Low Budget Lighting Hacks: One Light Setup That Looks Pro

What if I tell you that this scene is completely lit by a light from this window, that there was no any additional light to this scene and is already looking cinematic? Hi guys, welcome to Kenibasu Studios YouTube channel. We are here to teach you how to do a very good lighting, cinematic lighting on a very good budget. Let's dive into it.
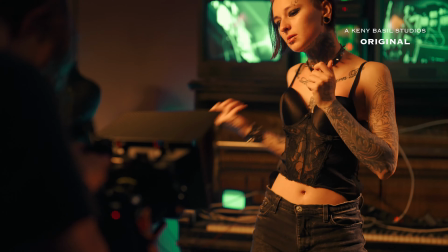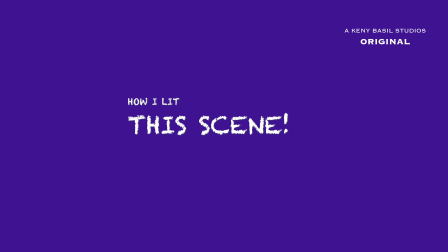In our previous episode, we talked about the rules of three-point lighting, which is backlight, key light, and fill light. If you've subscribed, thank you so much. If you haven't subscribed, please do well to subscribe and refer us to your friends, comment, share. In this episode, we're going to have a live talent in the scene, and I'm going to show you guys the behind the scene of how I lit this talent from the point of coming into the room, what to do first, till the last stage you're going to get.
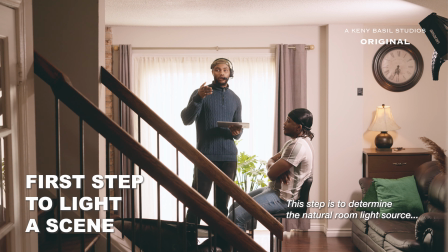When you come into a space, the first thing you want to do is to close up the windows.
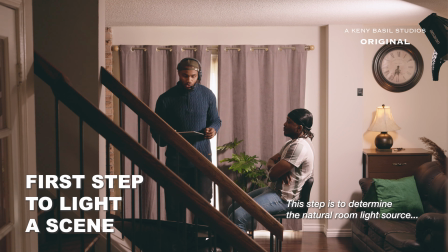Yes, just to find out where the light is coming from, and then find out how you want to be able to exaggerate your lights from any light source.
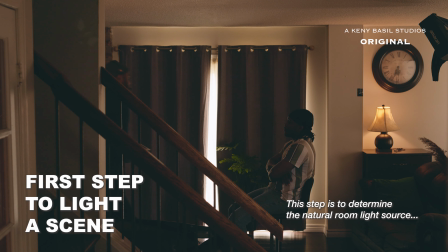And I want to put up this light too.
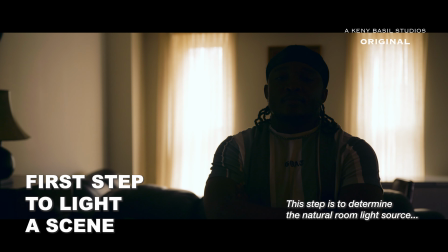So this is the first step to everything you're trying to do. When you come into a space, you put off all the lights to look at your character, to know what you need to introduce.
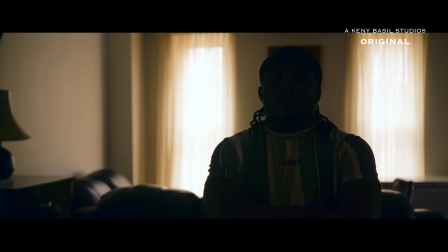Remember, we just have one light, which is supposed to be the only light you're supposed to use to light in this scene. And remember, this whole lighting in this scene is all on a budget. One light to create three-point lighting. First, you know the rules of the three-point lighting, the reason why we use a key light, a fill light, and a backlight, and then you know how to break these rules by just having the breaking the rule on a budget anyways, because sometimes if you have a very good budget, it's good to do a proper lighting.
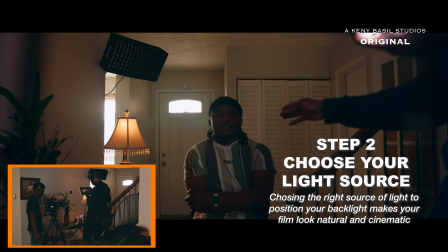We chose this direction for the backlight because that is where, without the lights being on, looking at it,
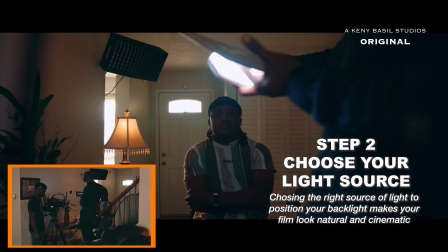basically that's the only place, this is the only part we're seeing a rim light.
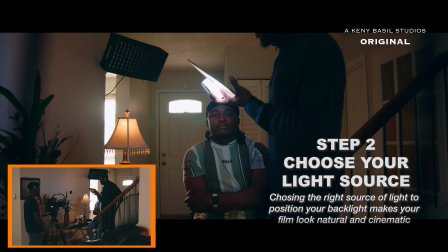So to be realistic, we'll put the light there. So let me put it on so we'll see the sorry bro. Jeez, sorry man.
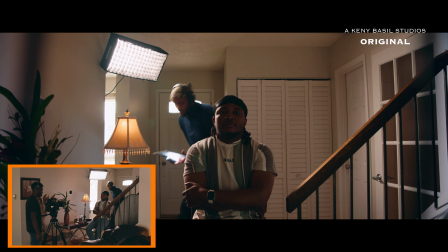So let me put it on so we'll see the difference it made. So this is just basically motivating the backlight.
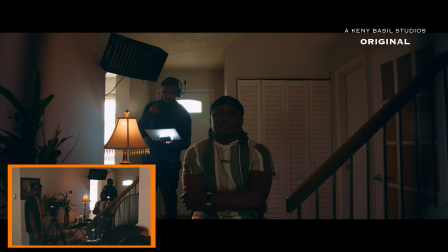I put it off. We still see the light ring around him here coming from this direction and in this direction.
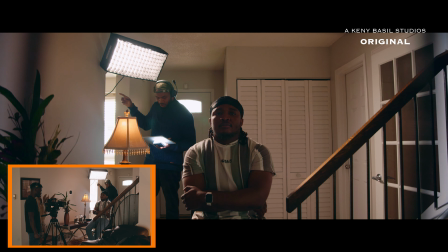So I put this light here and I spark it on. Now we have that light modified.
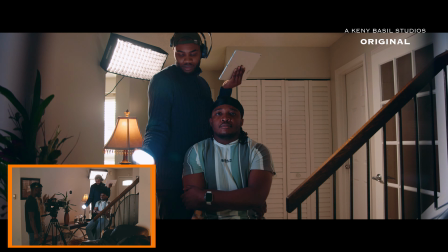That's all you have to do. That's what backlight is all about. I keep stressing the model.
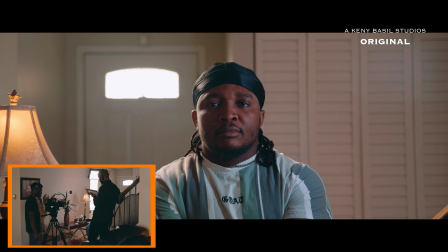Okay, so now we'll put this here and we're good to go. Like the first stage, the key light, filming with no key light, but improvising with a natural light. Then the second stage is showing you guys how the fill light can actually fill up with the key light and just using the windows for a backlight. And I'm going to show you the difference it will make when you introduce a backlight and combine these three lights together, so you can be able to understand what a key light, a backlight, and a fill light can achieve when combined together the proper way.
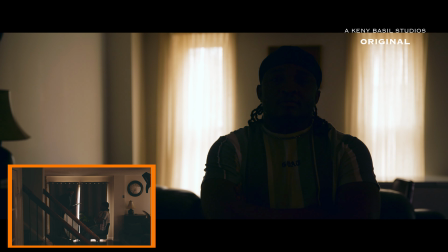Let's see if we can just introduce any kind of light at all in the scene with a reflector. So the reflector doesn't actually produce any light. Instead, it bounces off any light that hits on it.
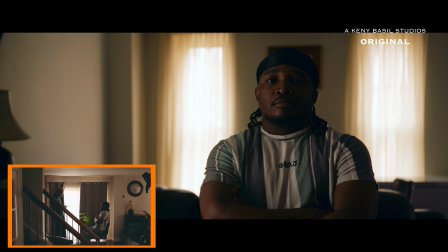Let's open up the window and see if we can use only the key light to create this scene without the backlight. So now we have a key light, we don't have a backlight, we don't have a fill light, we don't have anything.
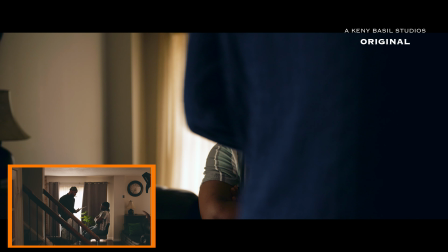Let's introduce a fill light using the reflector to bounce the window to the face.
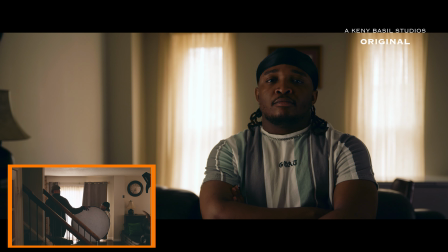Okay, so now we have a fill light filling up the shadows properly, but it's not actually giving us exactly what we're looking for.
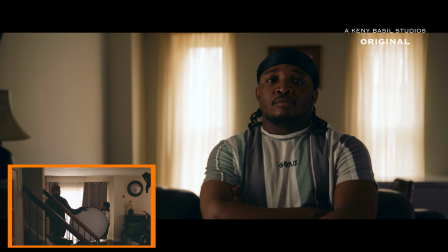It's just filling up the shadows, but you see, without a backlight, your light settings is looking like an event coverage. It has to look like a movie. And to look like a movie, backlight is what makes the difference. Let's put the backlight on again. Let's see.
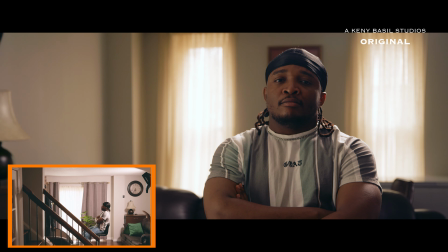Now here is your movie, completely done and dusted. Lighting does not break the bank. All you need to do is to place the particular light at a particular point in a particular position to give you a particular look. So positioning, the angles, everything matters when you're trying to create a three-point lighting with a limited source.
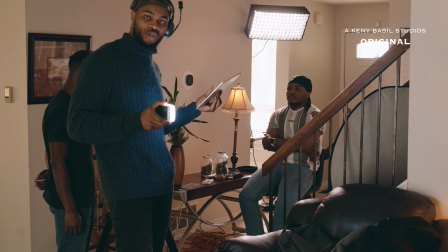So I have this light here, but because we're talking about 1 point, like using one light for three-point lighting, we had to just use that one to show it.
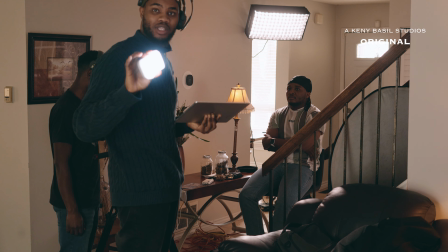But let's assume we have this. This is a very portable. I can pick it up for $20 or $15.
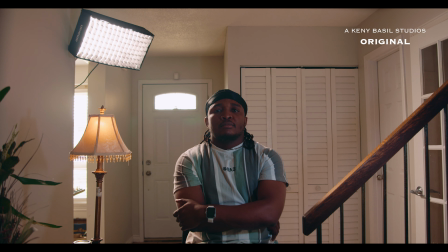So just have it here, and then let's introduce this light here. So you see the difference it made already.
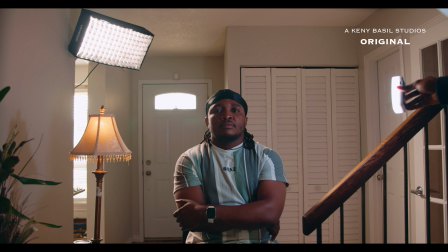It already showed us like a little bit of more details from the key light side of it is coming out.
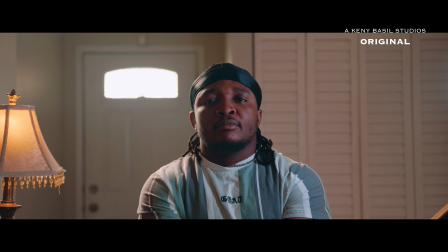So now let's zoom in and see what we have fully. Okay, now this is it, and we have a scene.
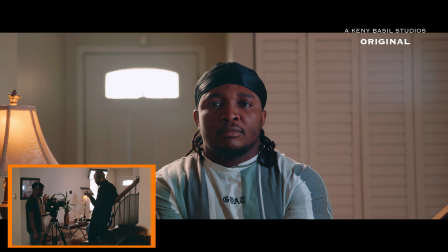We have a full scene. So now we have the backlight for the shoulders, and then we have the key lights from the front. So this is what, in the worst case scenarios, this can actually fly for a proper scene.
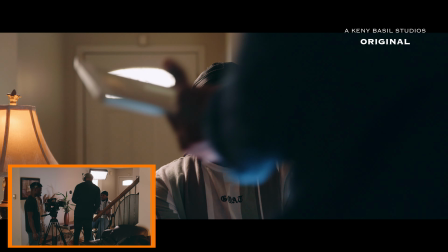Then now let's take off the backlight and see what we have.
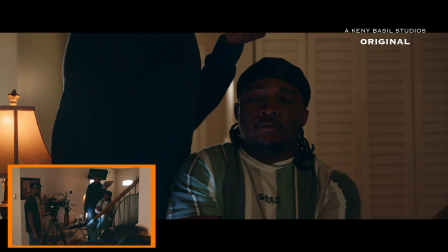I took off the backlights. We still have the practical lights.
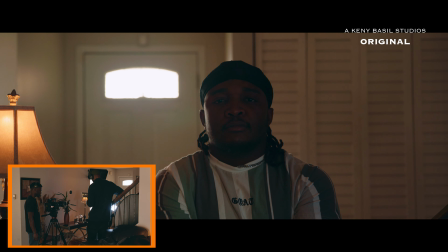And then let me introduce the key light. Let's see the difference it's gonna make.
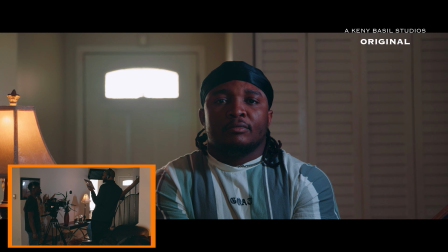Yeah, so this looks good, but still didn't actually sell the idea of cinematography to us.
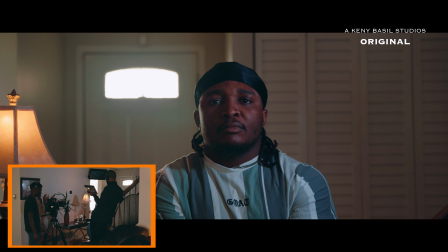He still have a rim light. If you notice, he has a rim light. This rim light here is just coming from different light sources behind him. And that is the actual light we're trying to modify. The backlight I'm using here is just my normal home light, and I had to put my TV on just to show that I'm not on the back, like on the wall. It creates separation. So there are levels and there are types of backlighting, but we're going to discuss that as we go forward. In this episode, we're just talking about the importance of backlighting, both ranging from the dark situations to the brightest situations. I know you all be wondering why I'm having this long mic here. I think I wanted to just look serious because some of you are not subscribing to my channel. I don't know where you guys finish watching the video, you guys don't subscribe. I don't know, maybe because I'm not looking serious. Now I have to get a full mic. So you know I'm in business. Anyways, back to the discussion. As long as I have a backlight, as long as something is showing behind me that is separating me from this background, I think the next thing to do is to just improvise any other means we have to improvise.
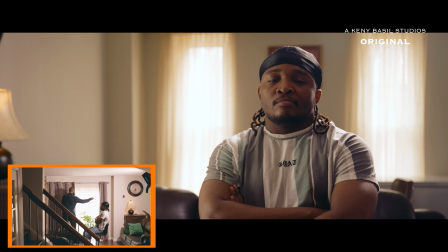Let's take away the key lights and see what we have.
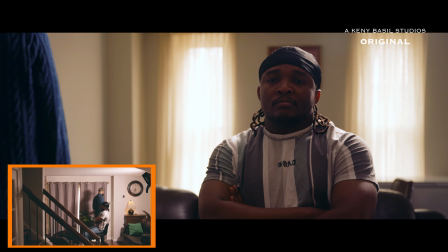Now I take away the key lights and I take away the practical lights in the scene.
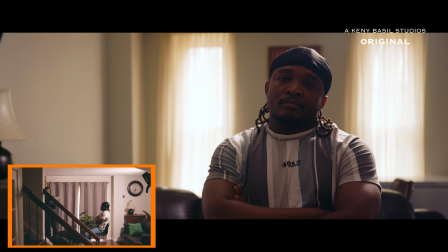Now we just have this character seated and looking at us, staring blankly into the space, looking lost kind of.
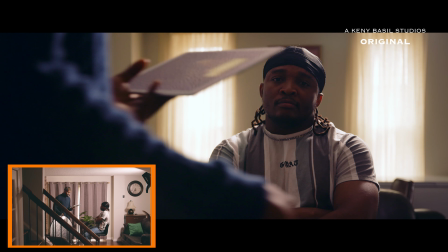So, but to not allow him to look lost too much, we use a reflector to put back the key lights.
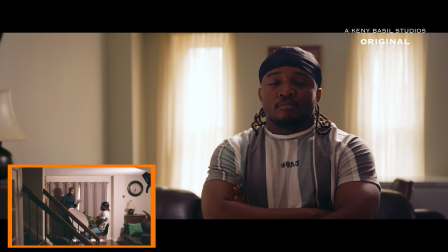So this still, yeah, so this is the key light. So now I use the window is closed, but I use a reflector to still put back the key light in his face. And remember, when you're shooting a scene like this, you want to always shoot from the darker side,
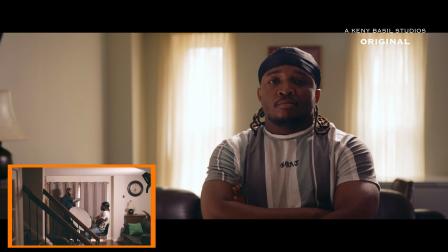not from the brighter side, because from the brighter side makes his face look wider and broader, but from the darker side gives a shape to the face. So imagine you're in a space where you can only fit in one light in the scene. Just come up with your reflector and it actually just tells the whole story. So we've come to the end of this episode, and in the next episode I want to be talking about more of exterior lightings. Some of us are very free with lighting. We'll just be like, oh, because everywhere is bright outside, we can just start filming. No. So there are levels to filming.